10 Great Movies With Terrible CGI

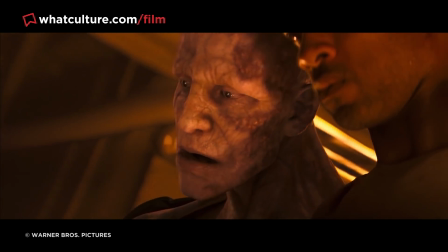8:16 Well, that was apparently the original plan, but during the test screenings,
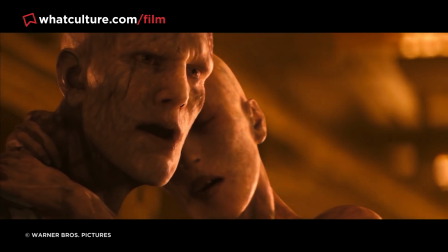8:20 the director worried that the Darkseekers resembled angry mimes, so switched to CGI at the 11th hour.
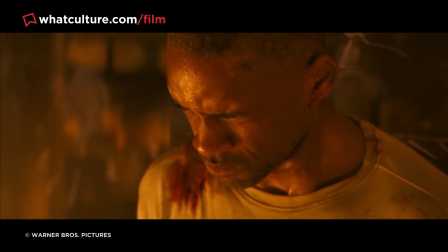8:26 But upon watching the screen test, there's no question the original design of the monsters is vastly superior.
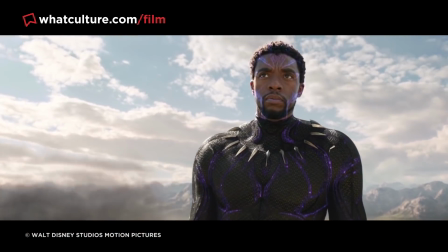8:31 2. Black Panther Black Panther was an unprecedented success on every level.
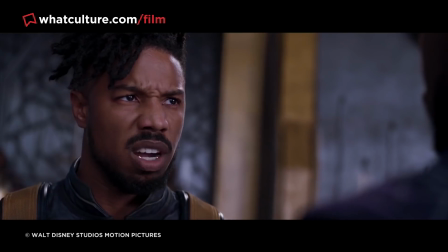8:37 It was the first film with a black director to earn a billion dollars and ushered in a new age for Marvel.
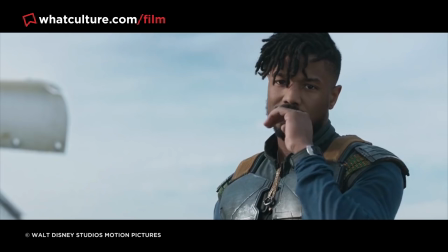8:42 Although Michael B. Jordan's Fantastic Four tanked, the young star redeemed himself in the eyes of Marvel fans by playing one of the best villains in the franchise.
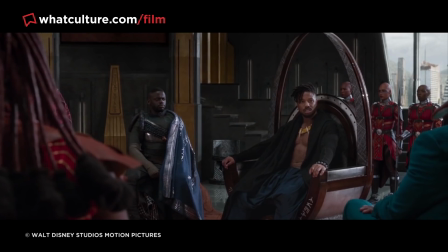8:50 All in all, there is a lot to love about this film,
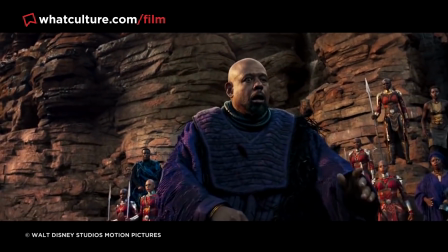8:53 but one thing that stops this film from possibly being seen amongst the MCU greats is the rather atrocious special effects.
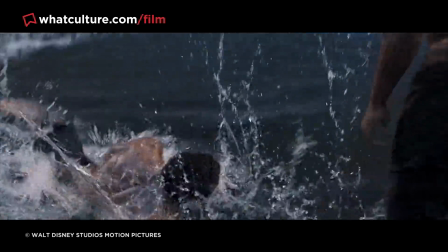8:59 This is ironic, since Marvel has always prided itself with pushing visual technology as far as it can go.
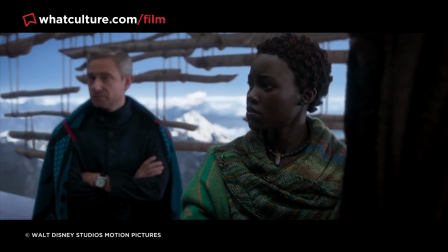9:04 After all, it was the first studio that pretty much perfected de-aging, but in Black Panther, the VFX are astonishingly shabby, especially in the final battle.
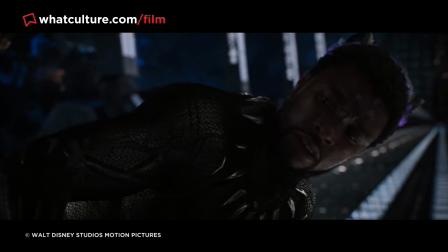9:13 Because the visual team only had six weeks to animate the fight with T'Challa and Killmonger, simple things like shadows and textures were compromised.
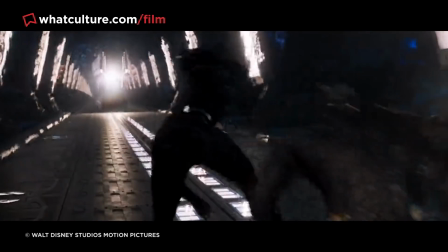9:20 Also, it's nearly impossible to know what's happening since the scene is really, really dark. 1.
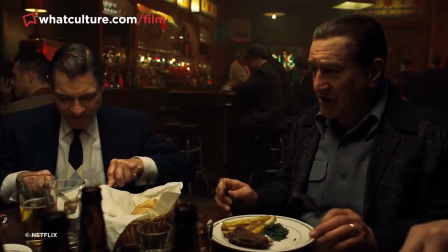9:26 The Irishman In terms of acting, directing, story structure, and editing, The Irishman is almost perfect.
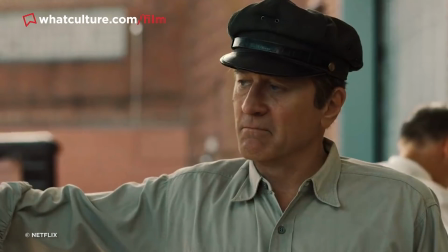9:32 Sadly, the de-aging effects used for Robert De Niro, Joe Pesci, and Al Pacino never stop getting in the way of Martin Scorsese's remarkable movie.
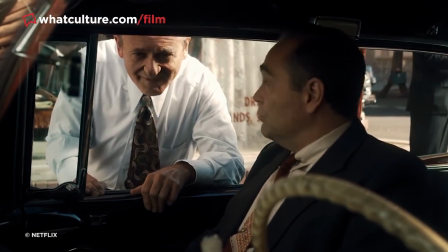9:40 To make these actors look up to 50 years younger, each of them wore motion capture sensors on their face and body.
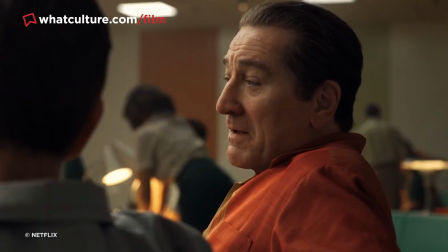9:46 However, the final results look so awful that you'd swear the characters on screen are pure CG creations.
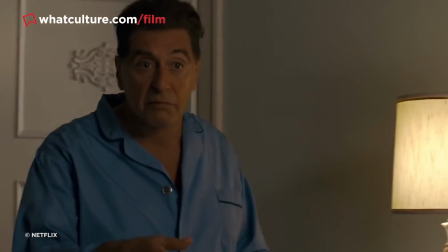9:52 Even when the effects look impressive, the characters just don't move correctly. When we see De Niro's character in his 30s, you just don't buy it because he moves like a man in his 70s.
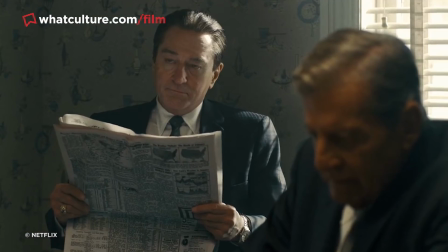10:01 If this special effect was an issue for only one of two scenes, then viewers would be more forgiving.
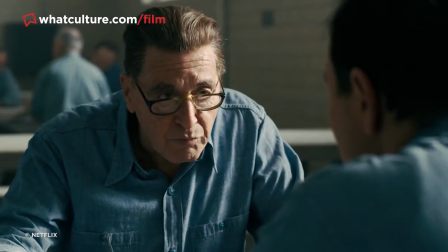10:06 But since the de-aging is noticeable throughout the entire 219-minute runtime, it stops The Irishman from being better than it should be.
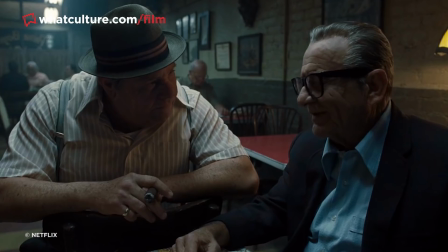10:13 The fact that there are YouTubers and freelance VFX artists who are able to create more convincing de-aging effects
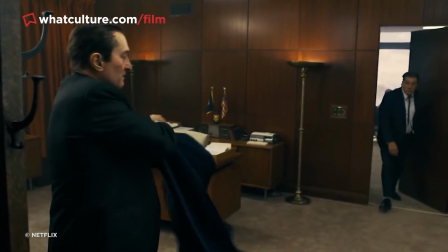10:19 for these scenes without a $200 million budget does make The Irishman all that more disappointing.
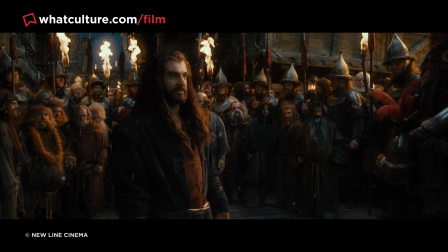10:24 And there we go, my friends. Those were 10 great movies with terrible CGI. I hope that you enjoyed that, and please let me know what you thought about it down in the comments section below.
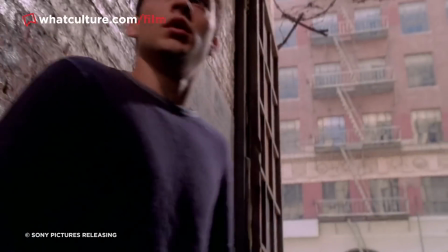10:31 As always, I've been Jules, so you can go follow me over on Twitter at RetroJWithAZero, or you can swing by Live and Let's Dice, where I do all of my streaming outside of work,
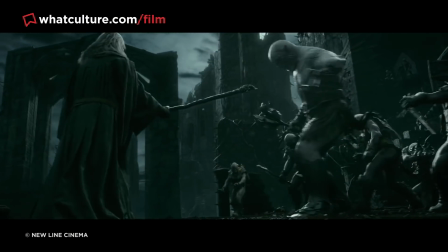10:39 and it'd be great to see you over there, my friends. But before I go, I just want to say one thing.
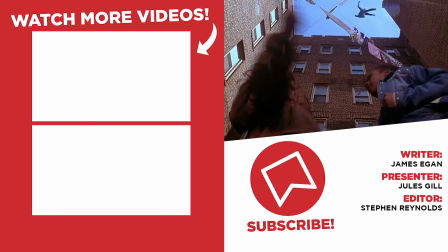10:43 Hope you're treating yourself with love and respect, both physically and mentally, because you deserve all of the best things in life, alright?
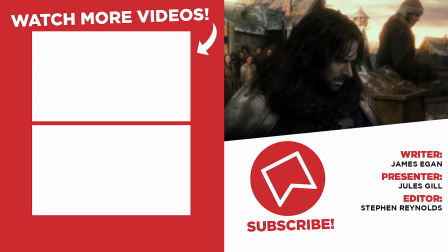10:49 And do not let anything or anyone else tell you otherwise. You are a massive ledge, and I want you to go out there and utterly smash it today.
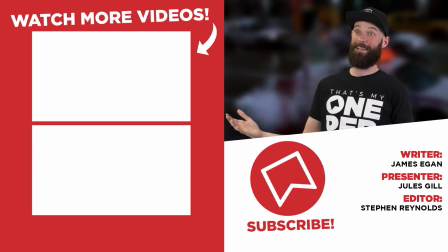10:55 I believe in you. As always, I've been Jules. You have been awesome. Never forget that, and I'll speak to you soon.
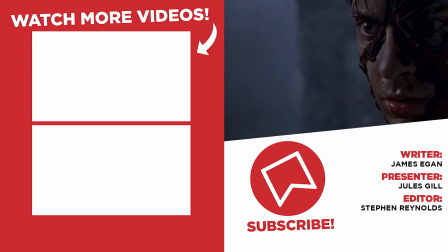11:01 Bye.